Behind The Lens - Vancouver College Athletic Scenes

What's up guys, Miguel here. This video is a little bit different because we're not actually showing you videos that we created, but instead we're actually going behind the scenes into why we got the shots we did, how we got them. So we're going to be diving into the 3 segments showcasing the athletics behind Vancouver College in the Vancouver College Recruiting video.
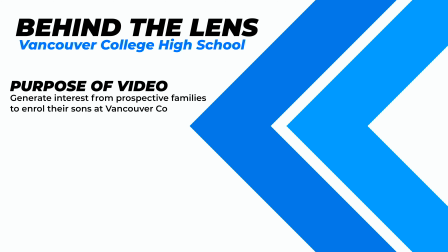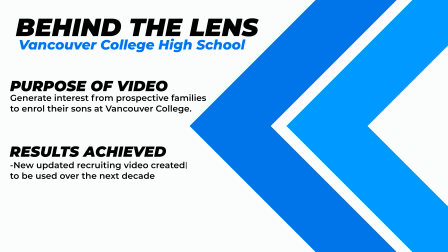This is one of my favorite videos, if not my favorite video I've ever created, because there are so many moving parts. We were actually able to showcase multiple different environments and everything came together really nicely. So let's jump in behind the scenes and take you inside the mind behind the lens. If you haven't already,
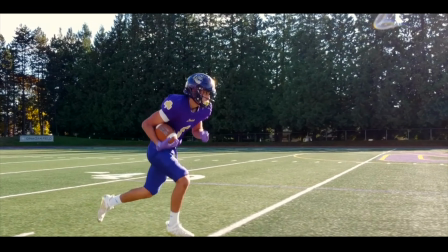51s
watched the Vancouver College Recruiting video so that way you can follow along and kind of have an idea of what we're talking about here when we're going into specific shots.
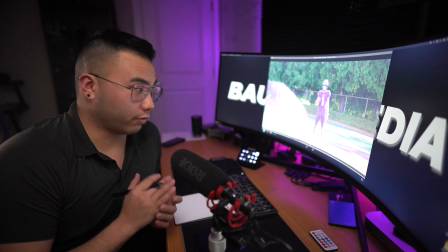59s
Now, the shot that we're going to be going over first is the football shot. Getting these shots, I was super excited because I actually played football at Vancouver College, and it was always a dream of mine to create something football related, something really cool, cinematic.
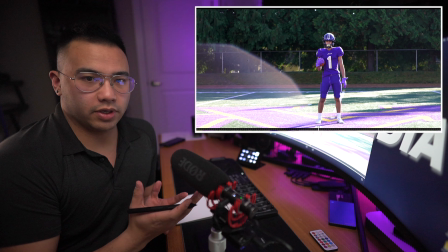71s
So we're going to play it real quick, and I'm just going to give my input as we go along here. So let's have a look at this.
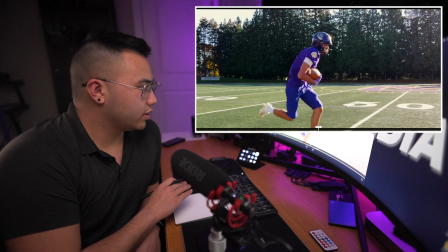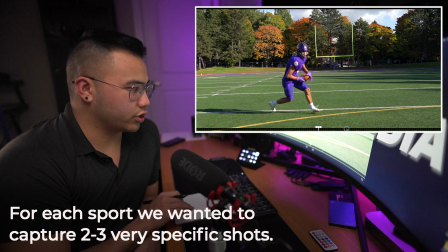85s
So that was about 8 to 10 seconds of football footage. There were really 3 shots that we wanted to get.
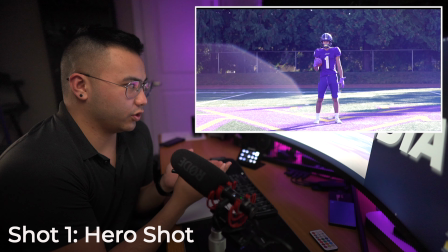94s
The first shot is kind of like a hero shot. So the subject just standing in the middle, kind of like an epic scene of him head down staring into the camera.
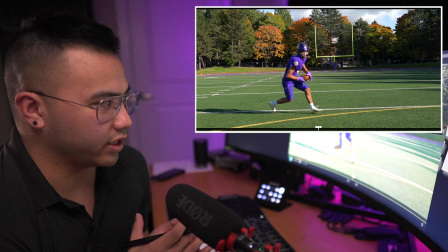102s
The next scene, I knew I wanted something very immersive, something to feel like you were actually on the field, watching this happen right before your eyes.
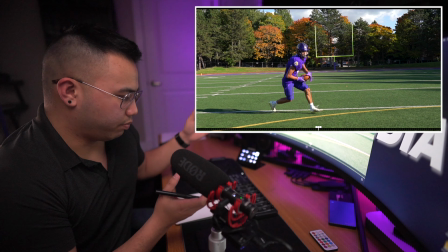110s
So I wanted him to basically run as close as he could to the camera.
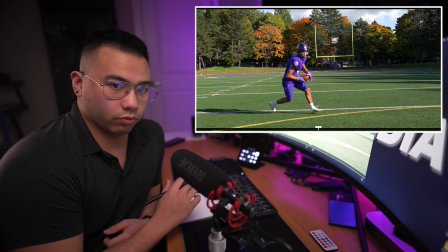115s
And it ended up looking really nice. This is how it looked.
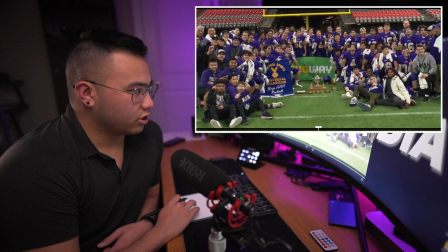121s
Which transitioned to the next scene, which was him running down the field.
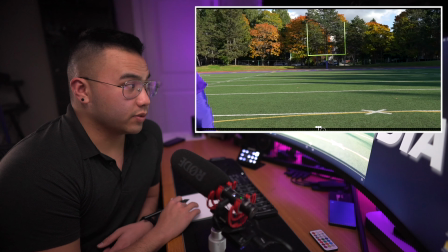126s
Now this shot is actually only a few seconds long, but again, this is a shot I had in mind.
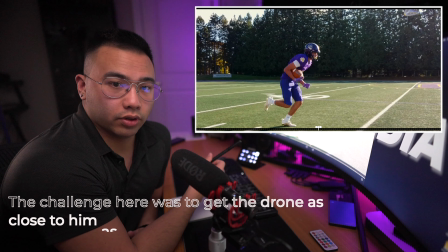132s
I pictured it, I envisioned it. This was actually taken with a drone. The challenge here was flying as close as we could to the subject.
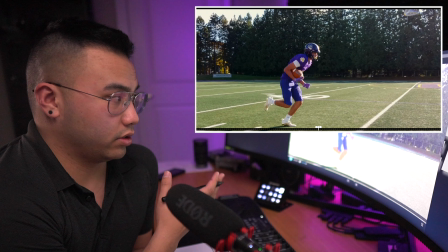140s
In this case, it was a player, without putting him in danger. Because the drones are kind of dangerous.
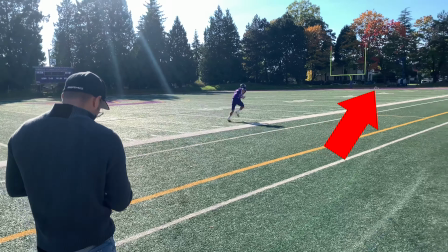146s
If you hit someone, it can cut someone. So we just had to be really careful. This is actually cropped in, but we had to get the timing just right.
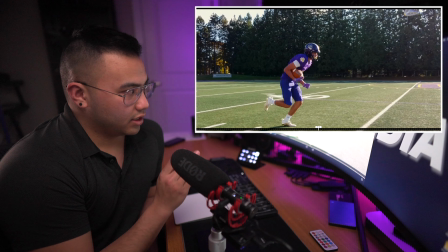154s
So we had the drone kind of get a head start. Then we had him kind of chase the drone, but run beside it. And it actually turned out really nice. This was the top speed my drone could fly at, which ended up being his top speed.
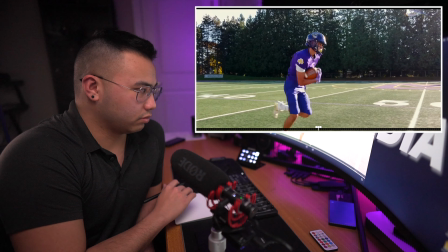167s
So it was perfect because they were going along right beside each other.
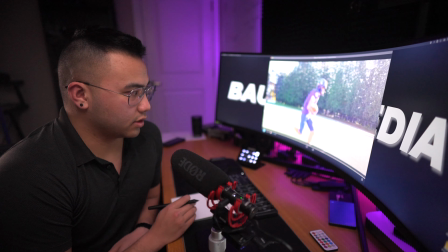170s
Once we got the footage for these shots, all it took was a little bit of color grading,
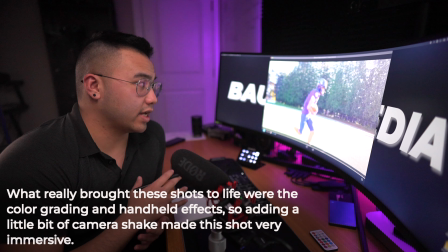176s
as well as adding an effect, the handheld effect, which completely changed the scene.
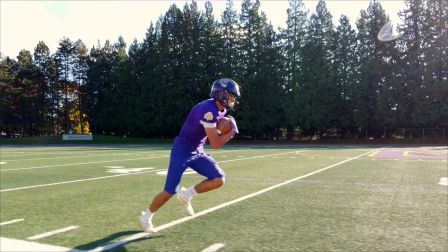183s
And if you look right here, you can see what it looked like before we added the handheld effect versus after.
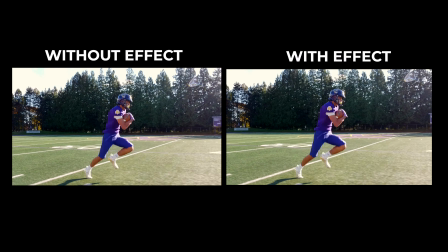188s
And you could tell it feels like you're there. It's very immersive because it's almost like you're feeling every detail.
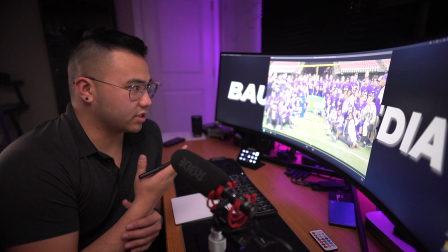194s
It's like you're there running alongside him. Then we also added some footage, obviously not the highest quality, but the most important here was
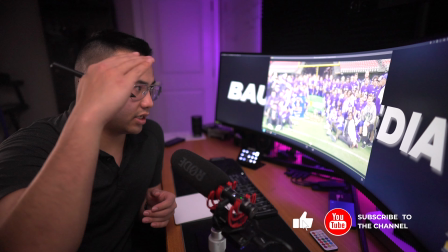202s
capturing, the peak of where the program is at.
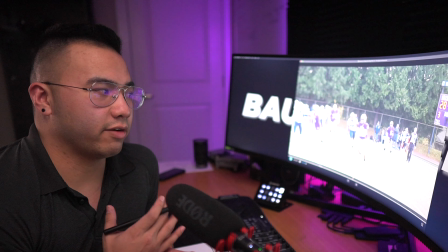206s
This is footage we had sent to us from the school, showing that Vancouver College plays at the highest level when it comes to football.
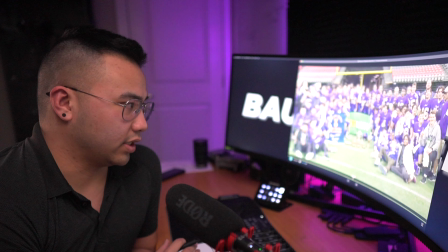212s
And you can see here, they're provincial champions, and that's what we wanted to showcase. The next scene was the basketball scene,
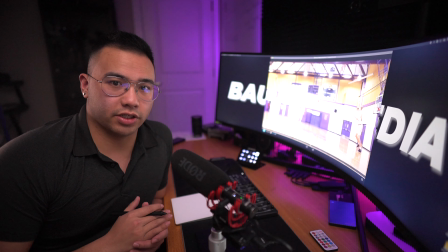218s
and we just got as many shots as possible because we weren't really sure how we wanted this to look.
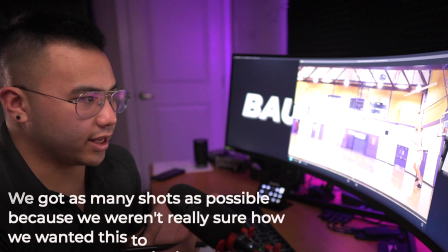223s
We did want it to flow in some way though. So we had them repeat the same kind of action a bunch of times.
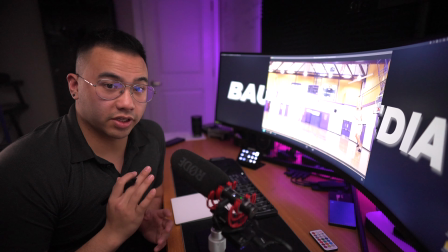231s
We just captured it from multiple different angles. So let's go ahead and watch what the scene looked like.
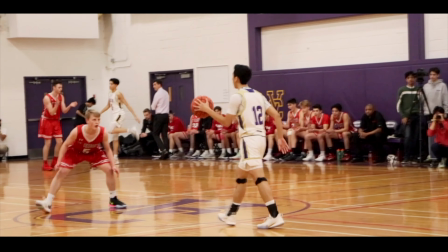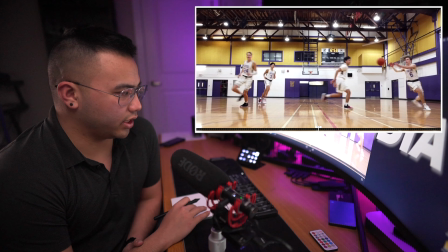242s
And if you listen really closely there with headphones, you can actually hear, the fans chanting.